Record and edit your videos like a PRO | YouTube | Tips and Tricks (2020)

maybe it could be like this that they speak like this you know just familiarize yourself with your camera for me looking straight into camera base suits me i feel comfortable with it with this camera it could change with another camera or whatsoever but with this camera i'm comfortable so another secret hack like it's very secret because i don't see many people talk about this and remember how i tell you guys that you need to familiarize with your camera now with my camera as you can see it doesn't blur the background kind of like really
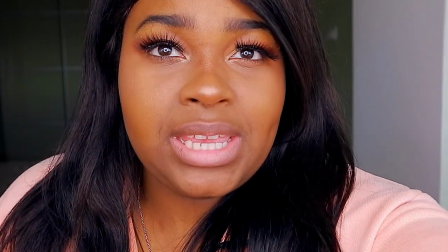but when i zoom in on my face let me just
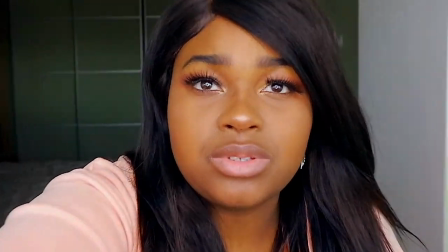move back a little and zoom zoom in on my face don't
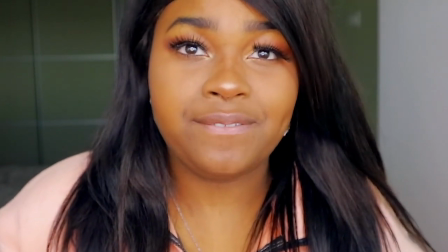look at my makeup don't judge me when i zoom in on my face as you can see it's
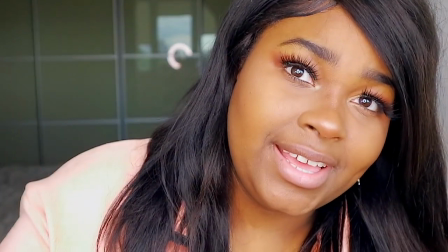blurry in the background and the quality is really really good so this is a soup this is this is secret you guys have to subscribe to my channel right now subscribe to my channel right now because i shared the secret with you guys but it's something i've realized with my camera and it's something that i observed with watching other professional youtube channels professional meaning they have the full camera equipment they would have the camera equipment up front and they would sit towards the back and then they would zoom in like they would zoom in i would wonder they're probably using like some explain to eyes dog hair on my lips you guys i would wonder like are they using this grand camera that zooms in on your face by itself so this is a secret and i hope you guys give this video a thumbs
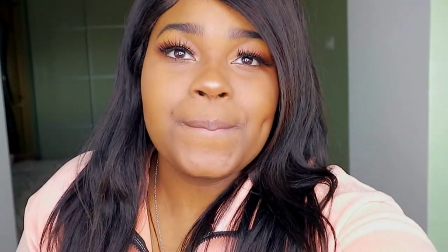up and subscribe to my channel so the more you zoom the more focused the background is
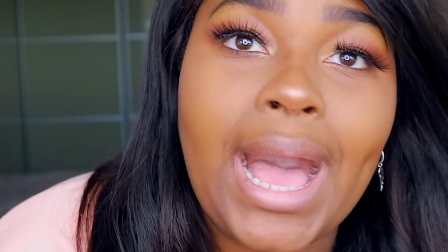as you can see so your videos look high quality you can zoom in on my face you can see all my
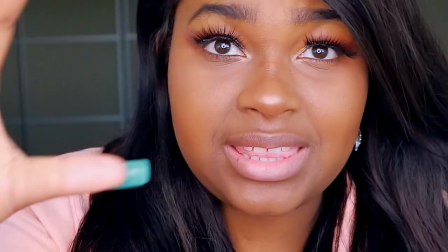flaws but the background is blurry obviously this angle looks ugly so i'll have to move back
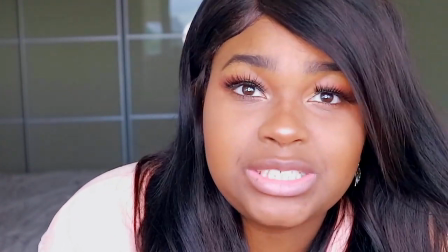oh do you see what i'm talking about the background is blurry now i have my camera focused
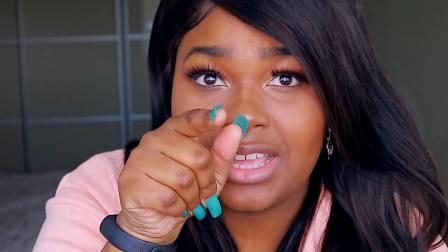on this like where i'm pointing my hand that's the focus part that's where it's gonna focus so if I
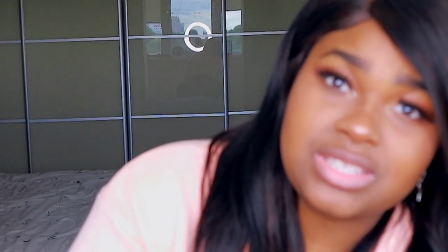move out of frame my face well yeah as you can see yeah my face is not focusing that middle part right there it's a focus point
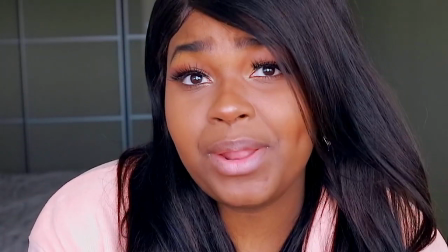so back to me yeah see what I mean yeah now you can have professional high-quality